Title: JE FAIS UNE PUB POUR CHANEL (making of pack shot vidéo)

Je sais pas si je me suis très bien exprimé, mais en tout cas, ça nous donne ce plan et je trouve qu'il est plutôt pas mal.
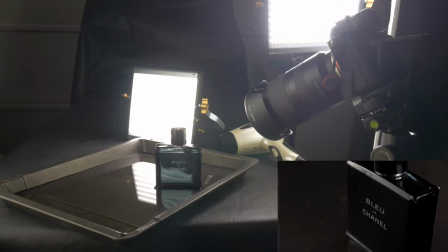[4:13]
Alors pour le plan suivant, je suis venu prendre un petit peu de hauteur pour faire une vue en plongée sur le parfum et je voulais vraiment qu'on voit du mouvement dans l'eau.
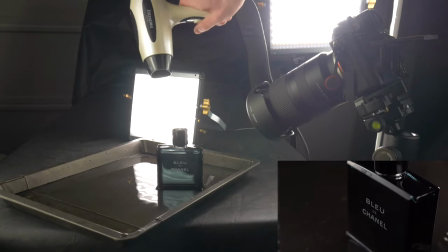[4:21]
Donc pour ça, j'ai pris un sèche-cheveux que je suis venu mettre au-dessus de l'eau, ça nous crée des petites vagues dans l'eau, c'est très stylé.
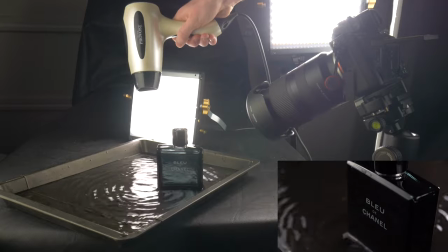[4:26]
En plus, je suis venu mettre le sèche-cheveux au-dessus du parfum, donc ça a chauffé l'eau et ça nous crée des gouttes d'eau qui tombent sur le parfum, donc c'était nickel. Après au montage, je suis juste venu créer un petit travelling de gauche à droite et ça nous donne ce plan.
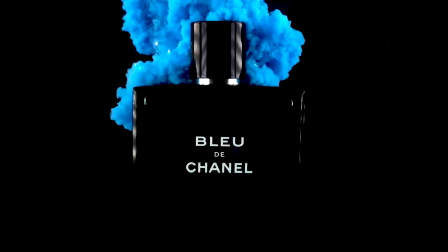[4:40]
Alors là, franchement, ce plan, c'est du lourd. Pour moi, c'est le plus beau de toute la vidéo. C'est le plan où il y a la fumée bleue qui entoure le parfum.
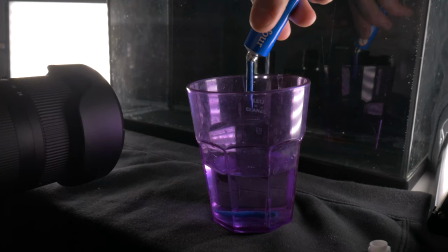[4:47]
C'est très joli. Et le secret, c'est tout bête, en fait. C'est juste de la peinture que j'ai mélangée avec de l'eau. et ça nous donne cet effet de fumée. Donc en tout j'ai fait 3 prises, la première j'avais pas mis assez de peinture, du coup ça nous donnait un effet de fumée, c'était pas assez compact, donc j'ai mis plus de peinture sur le deuxième essai,
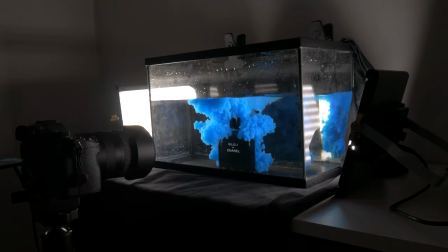[5:04]
et là j'avais vraiment quelque chose qui me plaisait, où on voit bien que ça entoure le parfum, en plus il y a des petites bulles en haut qui montent, mais je trouvais qu'en bas du parfum il n'y avait pas assez de fumée qui sortait, du coup j'ai fait une deuxième prise où je suis venu verser en continu la peinture et on voit vraiment qu'en bas ça s'étale, c'est beaucoup plus joli.
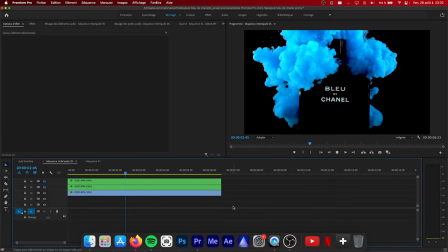[5:21]
Du coup j'ai fait un assemblage des deux plans, j'ai pris le premier plan où j'ai pris que le dessus et le deuxième plan où j'ai pris que le dessous à l'aide de masse sur Premiere Pro, et ça nous donne ce plan qui est très joli.
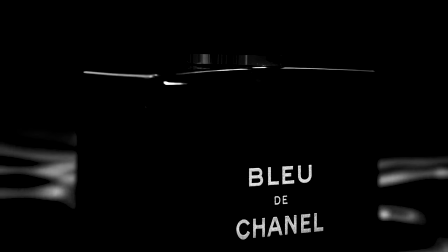[5:35]
Alors du coup pour le plan où on voit la mer en arrière-plan avec le parfum qui sort de l'eau en tournant, le plan qui est très stylé, vous allez voir que quand je l'ai tourné c'était pas ouf.
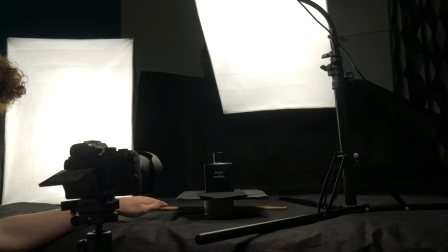[5:44]
En fait j'ai juste pris un plan fixe où on voit tourner le parfum,
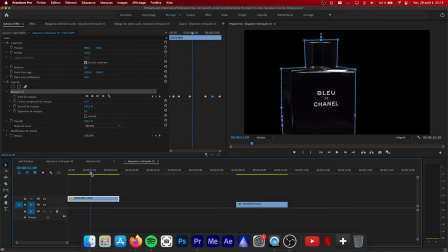[5:48]
ensuite je suis venu faire un masque tout autour du parfum et je suis venu le coller à une vidéo de la vraie mer pour le coup que j'ai trouvé sur une banque d'images, donc après quelques retouches de couleurs pour que ça colle avec toute la vidéo, et donc ça nous donne ce plan là voilà qui est très joli, alors pour le coup j'ai juste fait tourner le parfum sur lui-même, donc là c'était que du montage.
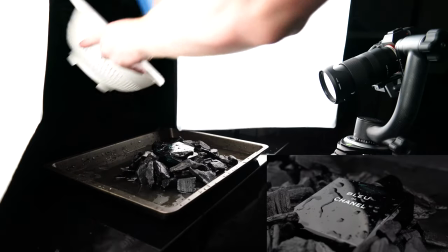[6:07]
Pour la suite, je suis venu reprendre tous les charbons que j'avais avant, mais cette fois-ci, j'ai mis le parfum à l'horizontale et je suis venu encore mettre plein d'eau.
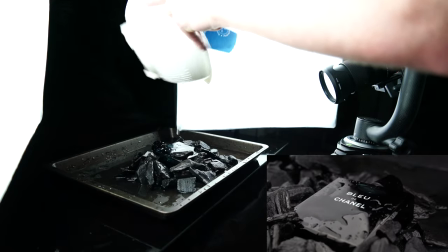[6:14]
Donc cette fois-ci, j'ai pris une passoire pour que les gouttes soient un peu plus écartées et du coup, ça nous donne ce plan qui est plutôt pas mal.
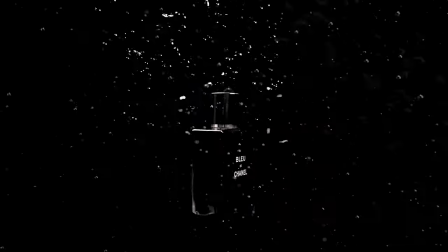[6:22]
Bon alors pour le plan où on voit le parfum remonter à la surface avec des bulles magnifiques dans l'aquarium, je vous avoue, je vous ai encore un peu vendu du rêve, je ne l'ai pas du tout fait dans l'aquarium.
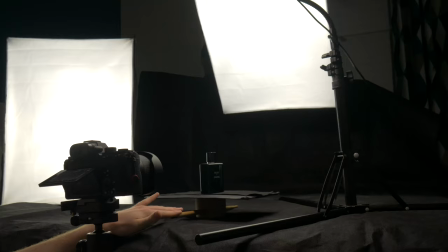[6:30]
Je l'ai encore fait en deux fois, la première partie où j'ai juste tourné sur place le parfum. Et la deuxième partie pour les bulles où j'ai juste pris un verre d'eau, je l'ai versé dans l'aquarium et j'ai attendu que les bulles remontent à la surface. J'ai ralenti tout ça, j'ai assemblé les deux en faisant un petit masque encore autour du parfum et ça nous donne ce magnifique résultat. Franchement je suis plutôt content de ce plan là parce qu'il est vraiment très bon. Alors là, l'avant-dernier plan, je voulais vraiment créer des vagues. Donc pour ça, j'ai baissé un peu l'eau de l'aquarium quand même pour pas en foutre partout.
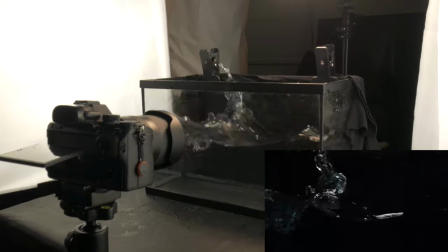[7:05]
Et j'ai pris la table et j'ai secoué dans tous les sens. Donc ça nous donne vraiment cet aspect vague.
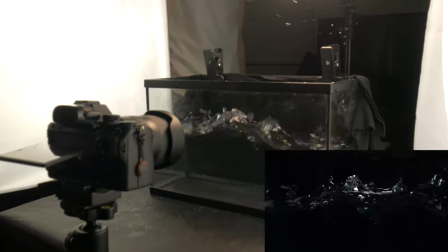[7:09]
Donc je me suis mis très proche de l'aquarium quand même. J'ai nettoyé les vitres et tout. Et donc voilà, ça nous donne ce résultat. Alors du coup pour le dernier plan, le plan de fin, je vous avoue c'est pas moi qui l'ai tourné, tout simplement parce que quand je suis arrivé au montage, bah en fait j'avais pas de plan qui était assez joli pour le mettre, j'avais pas de plan de fin, donc j'ai été sur une ancienne pub de Chanel et j'ai repris leur plan, j'ai juste changé un peu la colorimétrie parce que c'était très bleu quand même, donc je l'ai remis un peu plus en noir et blanc, et ça nous donne ce plan qui colle assez bien je trouve avec la fin de ma pub.
Chanel.
Et puis à la fin, je suis venu détourer le logo bleu de Chanel et j'ai fait un petit fondu au noir sur la vidéo et j'ai rajouté aussi la petite voix off Chanel qui va bien. Et donc ça nous donne une pub qui est vraiment pas mal. Je suis vraiment fier du résultat, je vous cache pas. Je vais vous repasser la pub finale pour que vous vous rappeliez un petit peu et on se retrouve juste après.